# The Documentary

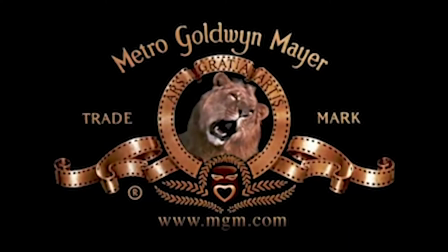Before viewing a film, we often have a sense of whether the film is factual or purely fiction.
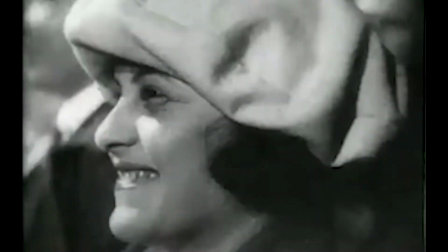Moviegoers often expect documentary films to show real people and places, not blockbuster actors playing characters in towns that don't exist.
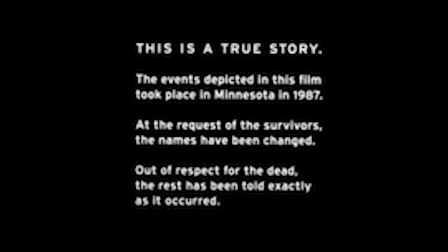However, some fictional films are based around actual events or the lives of real people.
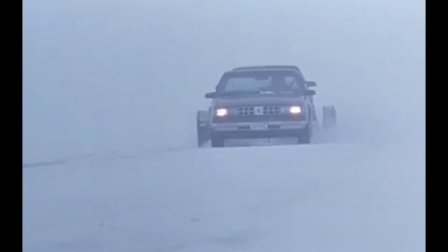What sets documentary films apart from these fictional films based in truth?
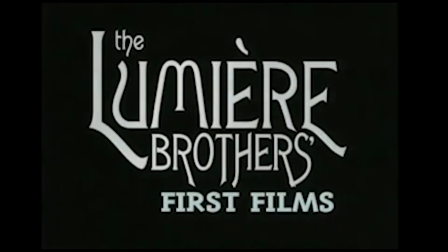And where did documentary film begin? One could try and trace the origins of documentary film back to the beginning of cinema itself.
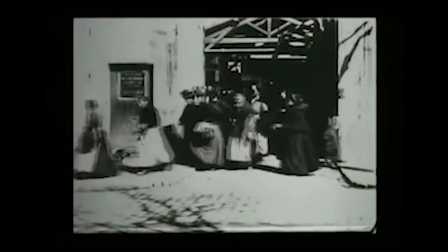Early films from the Lumiere brothers and others conveyed a sense of what the world was like and how people lived their lives.
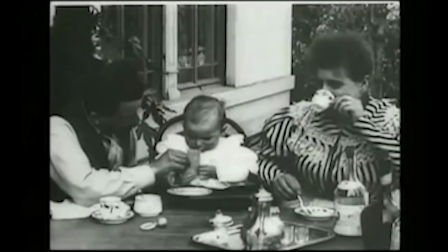These first films had what John Grierson referred to as documentary value, but they were not themselves documentaries.
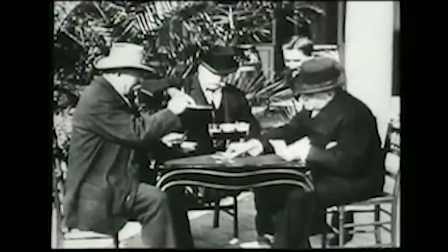Instead, they were laying the groundwork for the whole of cinema. Nichols identifies 4 key elements that form the basis for the documentary film, including indexical documentation,
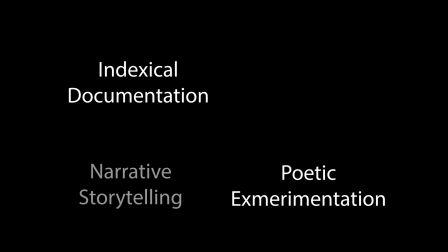poetic experimentation, narrative storytelling, and rhetorical address.
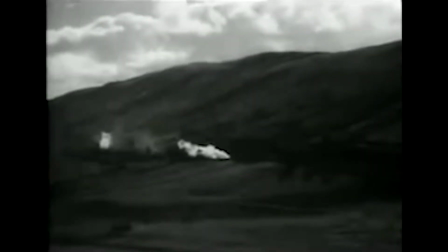Another trait that separates fictional films from documentary films is that documentaries are often labeled as such. Filmmakers try and tell their audiences that their movie is meant to document an event or a group of people ahead of time. They do so through the publicity and press coverage of the film before its release.
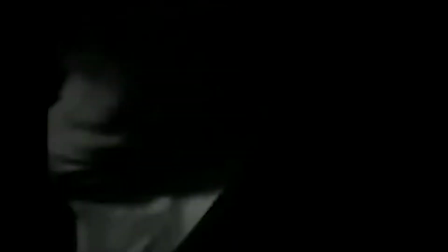This, in turn, helps reinforce the idea that audiences should be trusting that the movie they are about to watch is factual.
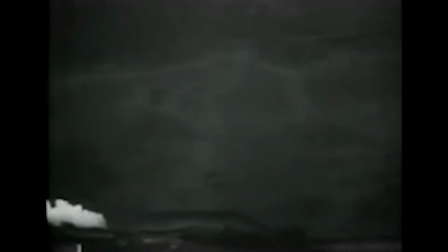We then expect that the persons, places, and events shown on screen exist or existed at some point.
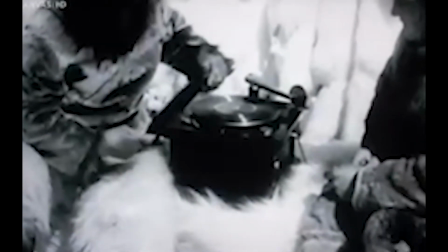Across the history of film, documentaries have presented themselves as factually trustworthy,
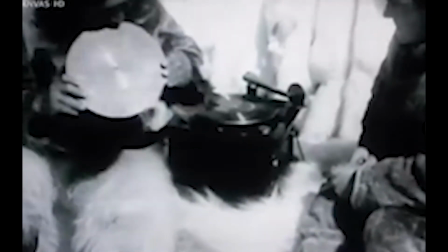yet they are often challenged as inaccurate representations of events.
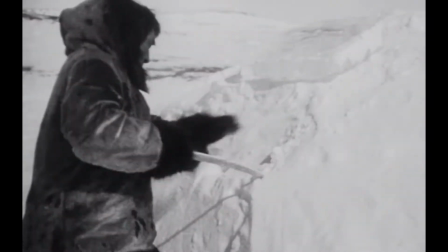Looking at some of the earliest documentary films, it is clear that the line between fact and fiction is rather blurry.
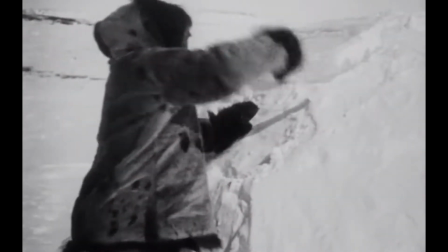Documentary filmmakers often staged reenactments or create scenes to convey a particular perspective.
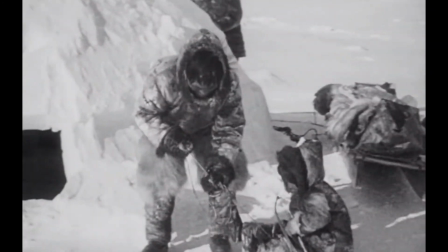For example, Robert Flathery created the impression that some of the scenes in Nanook of the North took place within a small igloo.
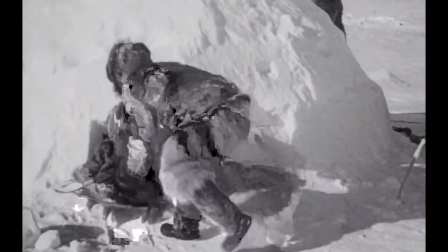In fact, Flathery filmed in the open air with half of an oversized igloo backdrop behind his actors.
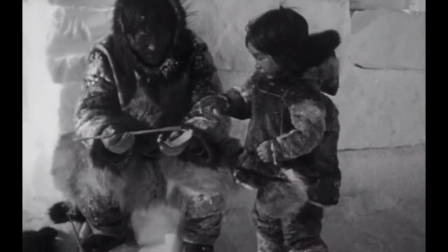This technique was necessary as the camera equipment was too big to fit inside of a real igloo.
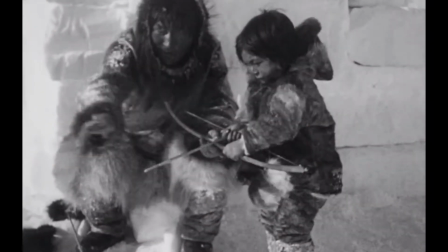It also allowed Flathery to shoot outside with enough light to capture the film.
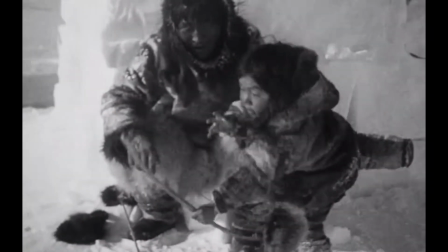However, the film subjects had to pretend that they were still inside of a small igloo when, in reality, they were not.
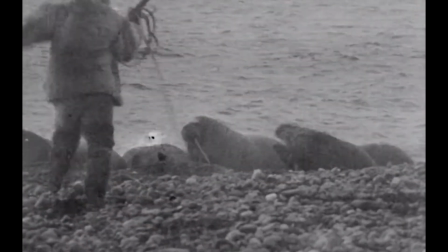Furthermore, Flathery's film inaccurately depicts the lives of the Inuit tribe Nanook of the North centers around.
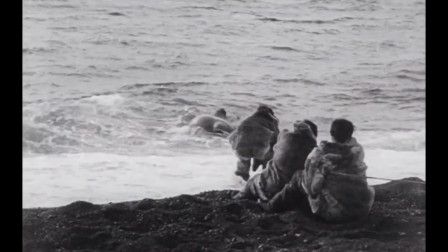Nanook was not the real name of Flathery's protagonist, and although he was an actual hunter,
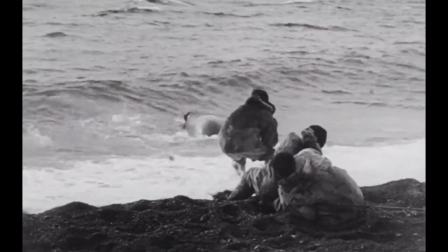the tribe had long ditched spear hunting for the much more effective gun.
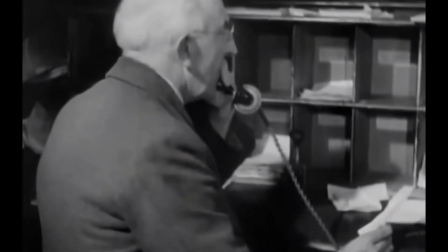Flathery was not the only person to take creative liberty within a documentary. Night Mail also has examples of staged scenes.
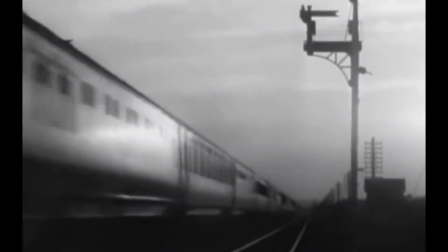The film gives audiences a sense of the overnight express mail train's speed as it barrels across England heading toward Scotland,
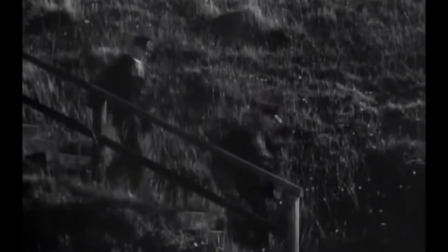carrying sacks of letters along with it. Similar to Flathery's creative approach around filming within an igloo,
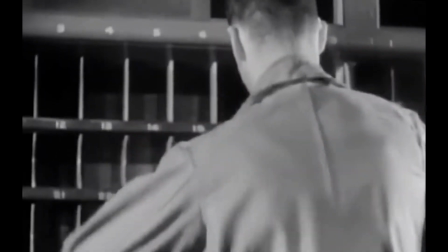many of the interior mail sorting scenes were shot on a soundstage and not on the actual train.
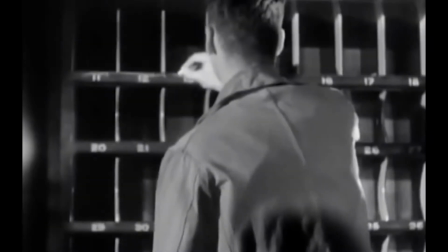Instances like this allow documentary filmmakers to control parts of what they film to convey the perspective of their subject effectively.
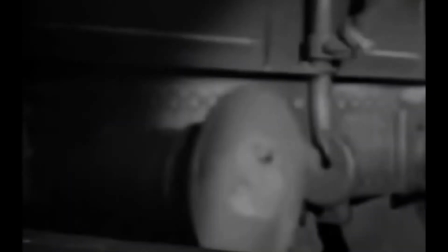By staging scenes, directors are able to capture cleaner and more interesting visuals for their films.
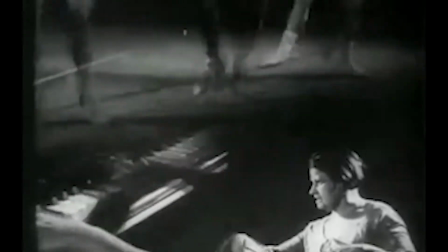Unfortunately, taking such creative liberties is not always received well by audiences or critics.
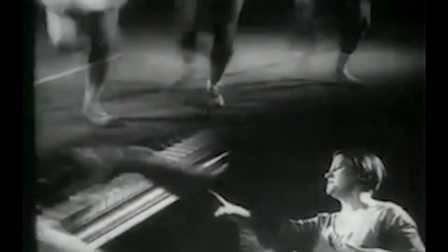Some believe documentary films become unreliable when the filmmakers manipulate the events that are filmed.